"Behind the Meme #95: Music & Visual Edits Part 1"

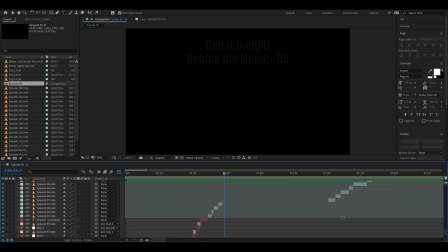1278s
Okay, first, before I forget, no, before I forget, let's go and drop.
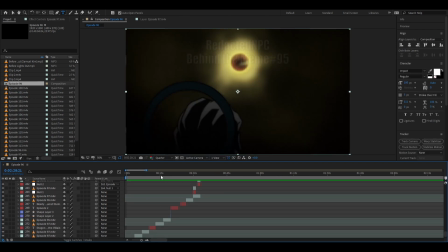1287s
Okay, so originally these lines right here,
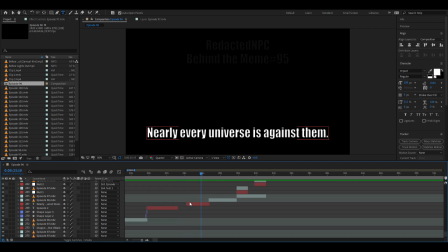1293s
I had Dispo saying them, but he needs to sound distraught, he needs to sound unhappy. Unfortunately, even though I'm pretty sure I know where I can get the voices for that, I can't find,
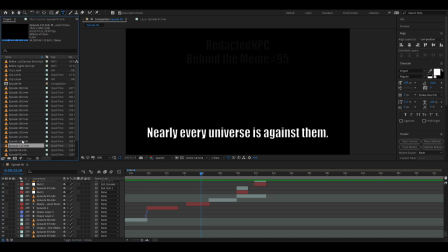1306s
or at least in the first up to 113, I was unable to find a clip of Dispo looking unhappy. He was always smiling every time. He was always cocky or confident or something. So I don't know who I'm going to have say these lines. It's important that they're said. And it can't be the Grand Priest.
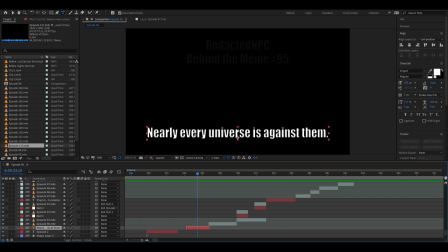1325s
I thought about it being the Grand Priest saying these two, but it can't be him because of one of the lines later on. We're also going to flip these around.
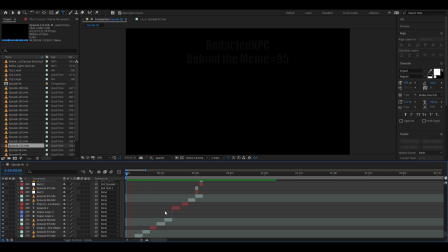1348s
Let's take one more look and then we'll continue.
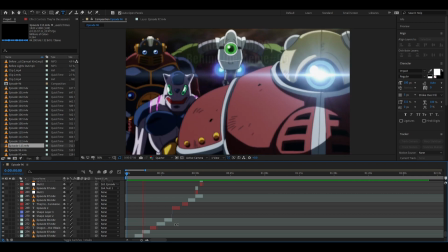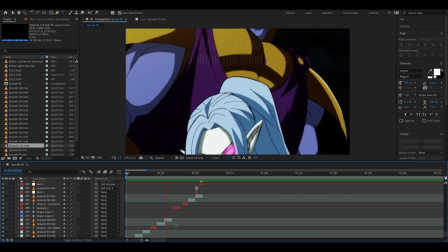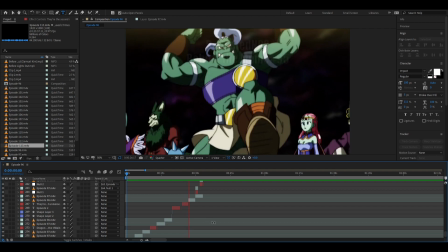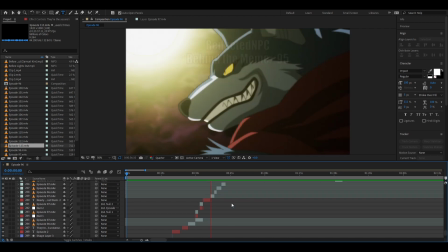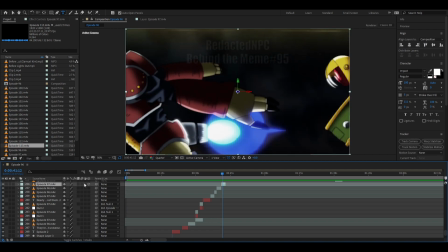1389s
First thing, this needs to be flipped. It's been bothering me. Everyone else is looking to the right. I just feel like it flows better, so we're gonna flip it. Because he points...
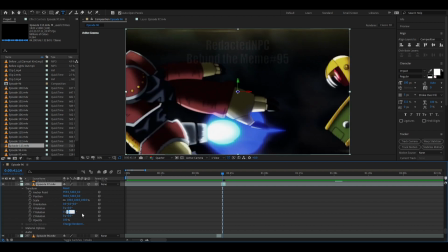1403s
Oop, that's the wrong one. He points to the right.
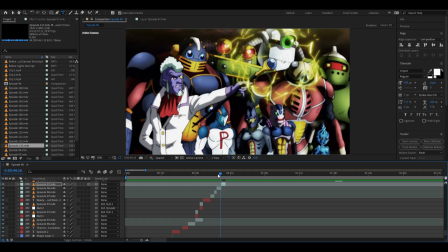1409s
It would make sense that they go running to the right.
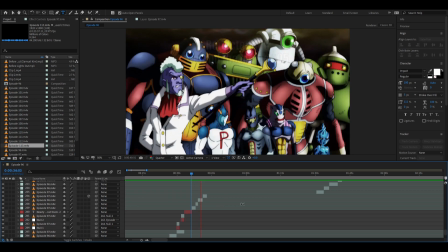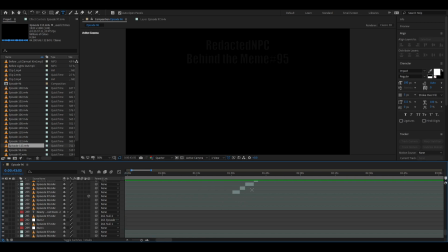1418s
Okay. And now we need
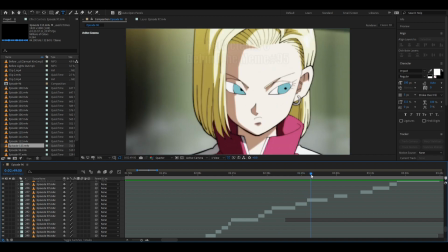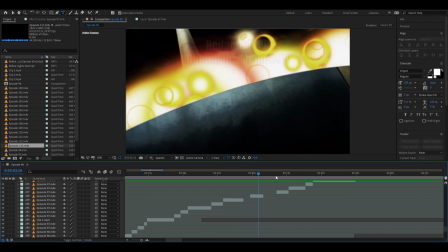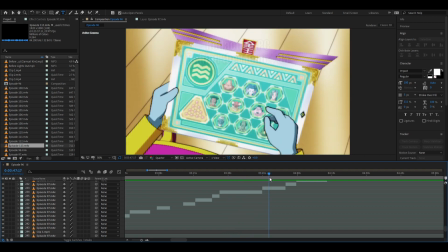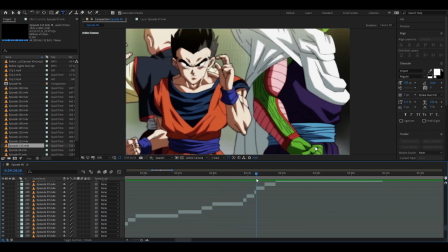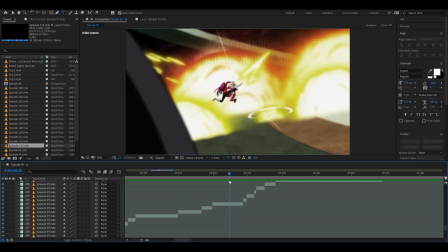1451s
here.
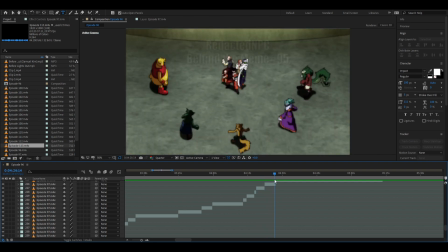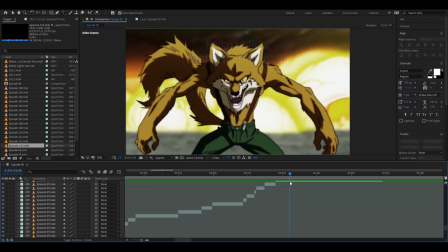1459s
This one.
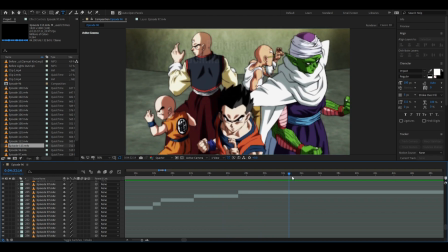1463s
I don't want this because it doesn't show. I'm trying to imply that literally every single universe, except for 6, is against them.
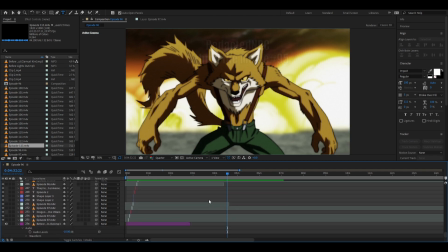1473s
So it's important that I don't show the reality that there are only a few enemies surrounding them in this clip.
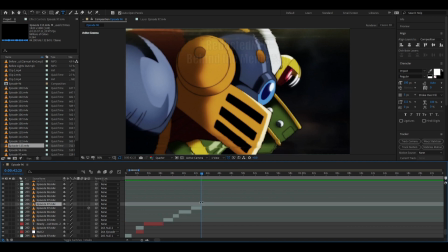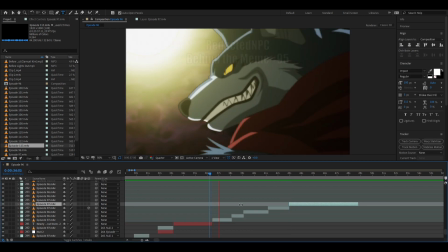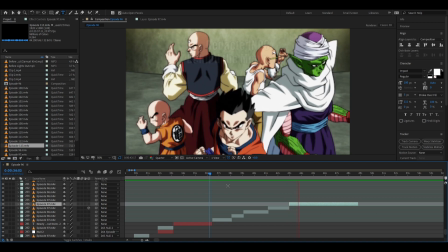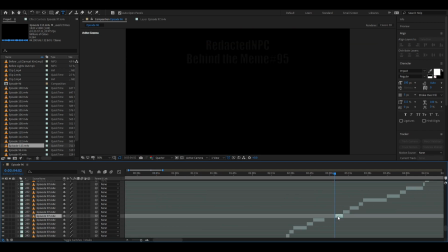1505s
we'll get the next one. First off, let's move you all.